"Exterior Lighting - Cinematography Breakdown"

Yo, what is up world, Mighty Beavs here. Welcome back to the YouTube channel. It is really good to see you guys. This week's vlog, I'm gonna be breaking down a small little scene that I shot a few months ago with a friend for a project at USC.
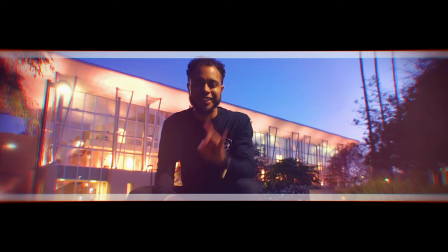0:11 So before we get into it, go ahead and roll the intro and I'll see you guys soon.
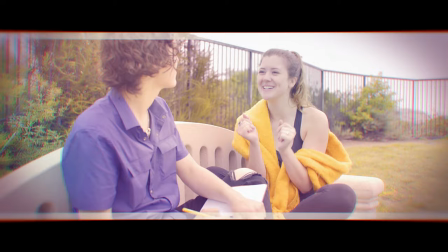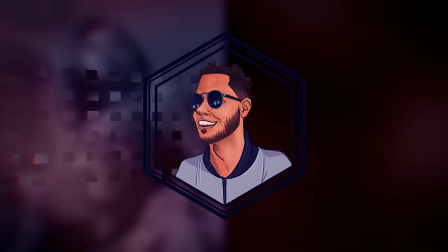All right, so I plan to film this entire video outside, actually out there, but it really isn't the best time to do that because we had some thunder, we had some rain, and there is no sun outside, which really was the main factor of this week's little breakdown that I want to do. I wanted to talk about how I'm going to be diffusing a lot of the light in this small scene and I wanted to actually practically show you guys how I was going to do it but again the weather really doesn't permit me to be outside because there's no sun and it's incredibly windy
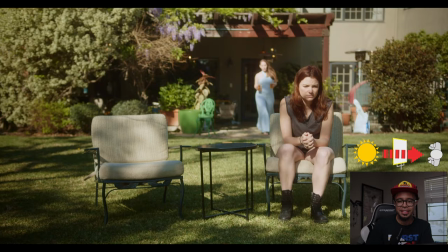0:56 and it might even start raining. So we're going to do it from the comfort of my room so without wasting any more time let's just jump right into the scene.
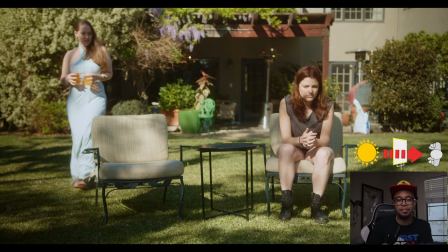1:03 This opening shot here I really am not diffusing anything because it's such a wide shot and if you've ever filmed outside underneath the sun
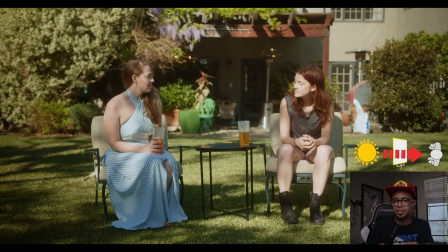1:11 if you don't have big enough diffusion it's really really tough to cover an entire wide shot so we just kind of let it go for this and as we
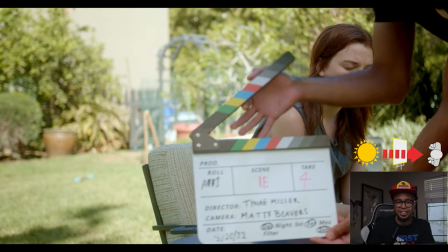1:19 get closer I was able to actually diffuse the sunlight so as you can see here boom there's no more
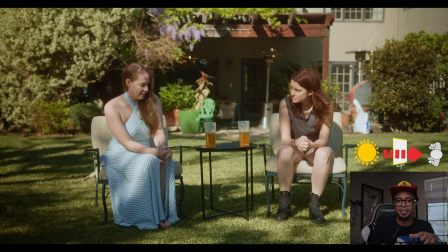1:25 harsh sun on her talent's face and again let's just take a look at the wide shot you can see that the harsh sun is hitting her and it's creating a lot of shadows but
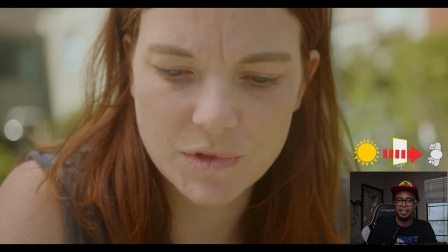1:32 like I said when we get in tighter we want to diffuse that light to make it look a little bit more nicer and pleasing to the
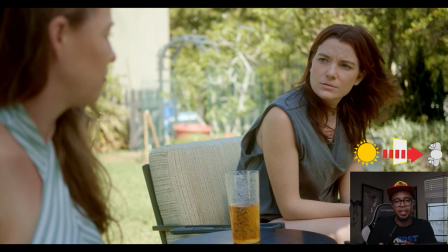1:38 eye and then boom jumping into a medium shot or a two shot here we have both actresses and the shot and if you can take a look
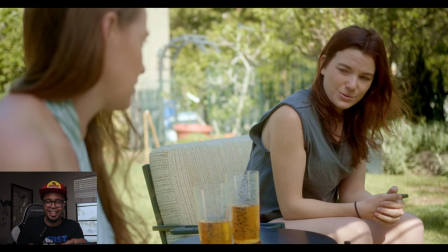1:44 at the actress on the right if you look at her knees you can see the hard sunlight coming in just barely and then the rest of her is really soft
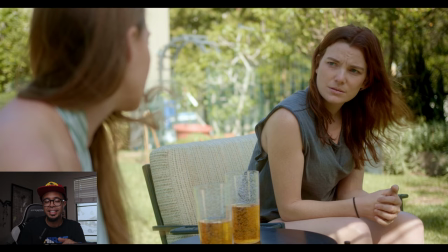1:51 even lighting and again I use these huge fusion cloth to give me that nice diffuse soft lighting and I actually didn't have enough
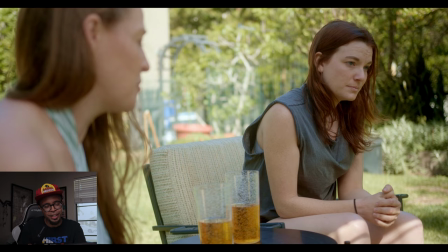1:58 to cover her entire body and I didn't really want to scoot in to make the shot a little bit tighter so it's kind of a sacrifice
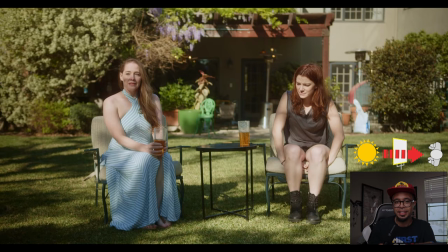2:03 and again if you refer back to that wide shot you can see that there is some of this hard light that's hitting her knees so it is
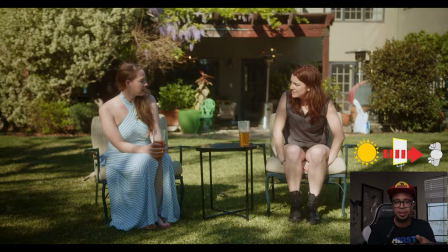2:09 a little bit acceptable and when you're going in and out from the wide shot to the close-up it's actually forgiving to have a nice soft light most people don't even recognize the changing of the light quality so I get a pass and if you notice any of the shows that you watch from here on out take a look at the wide shot see how the light is see how the quality of the light is compared to the close-ups and the medium shots and the two shots.
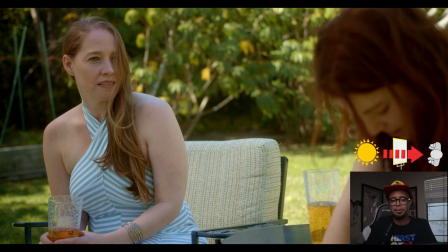2:30 Let me know if it's actually any different than the wide shot. All right, let's continue. And then we flip over to the other side to get the other actress.
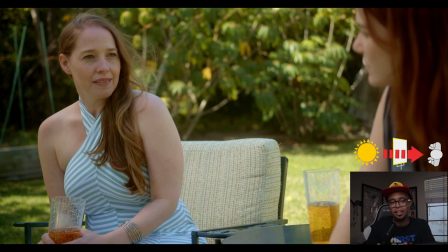2:37 And again, I'm just using that nice diffusion cloth here. It's just covering her and it actually feels natural and it feels nice.
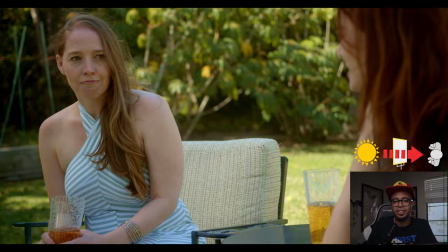2:42 It's actually consistent to the reverse shot of our other actress.
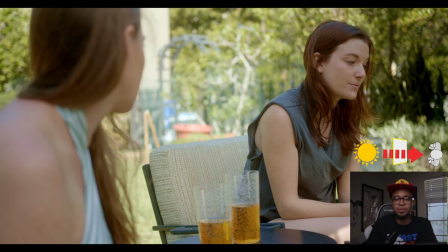2:47 So in a perfect world, I would have actually liked to have bounced more light into our subject's faces,
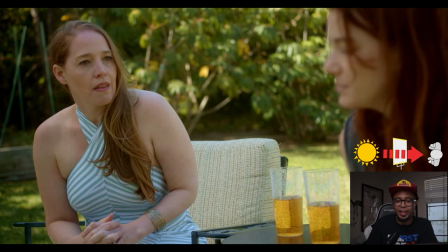2:52 but I don't know if you can notice in the background, the leaves are blowing everywhere.
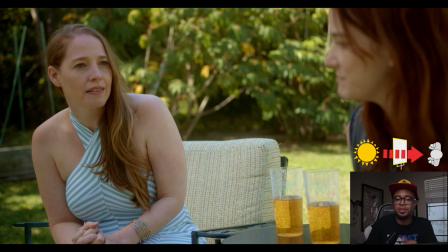2:56 It is such a windy day and I really wasn't able to do very much. We had a really small crew.
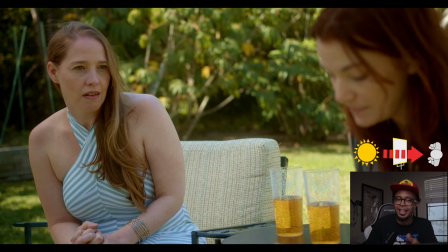3:01 It was myself, the director, the actresses, and then also one sound operator, my friend Jimena.
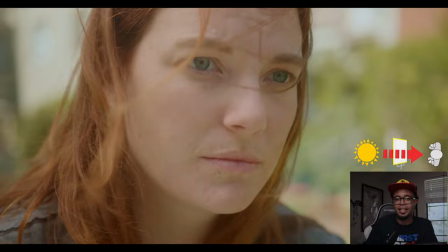3:07 She was operating the sound, but I didn't really have a lot of hands and I wasn't able to bounce as much light as I would like to to add a little bit more contrast to our actresses faces.
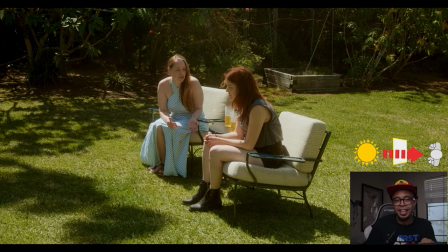3:15 So you kind of just have to live with what you get and sometimes it's much easier to just roll the camera and have something halfway decent than to
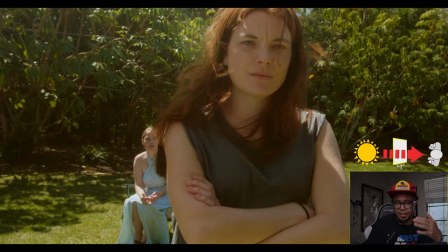3:23 take the time and potentially put someone's life or body in danger with the crazy winds and the conditions that we were working with so I
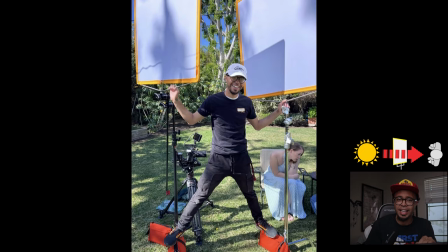3:31 opted out on that and just kept it safe kept it simple and I think I was actually standing on some of these c-stands as the camera was rolling as you guys can see here and this one and only picture that I got from that day on set so yeah I look pretty silly but I was holding the fort down and holding the diffusion rags down so that no one got injured.
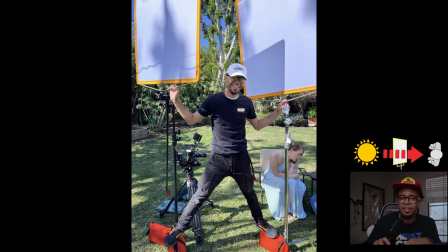3:50 I'm actually just going to leave that photo here on the screen because it looks pretty funny and silly, but it works out.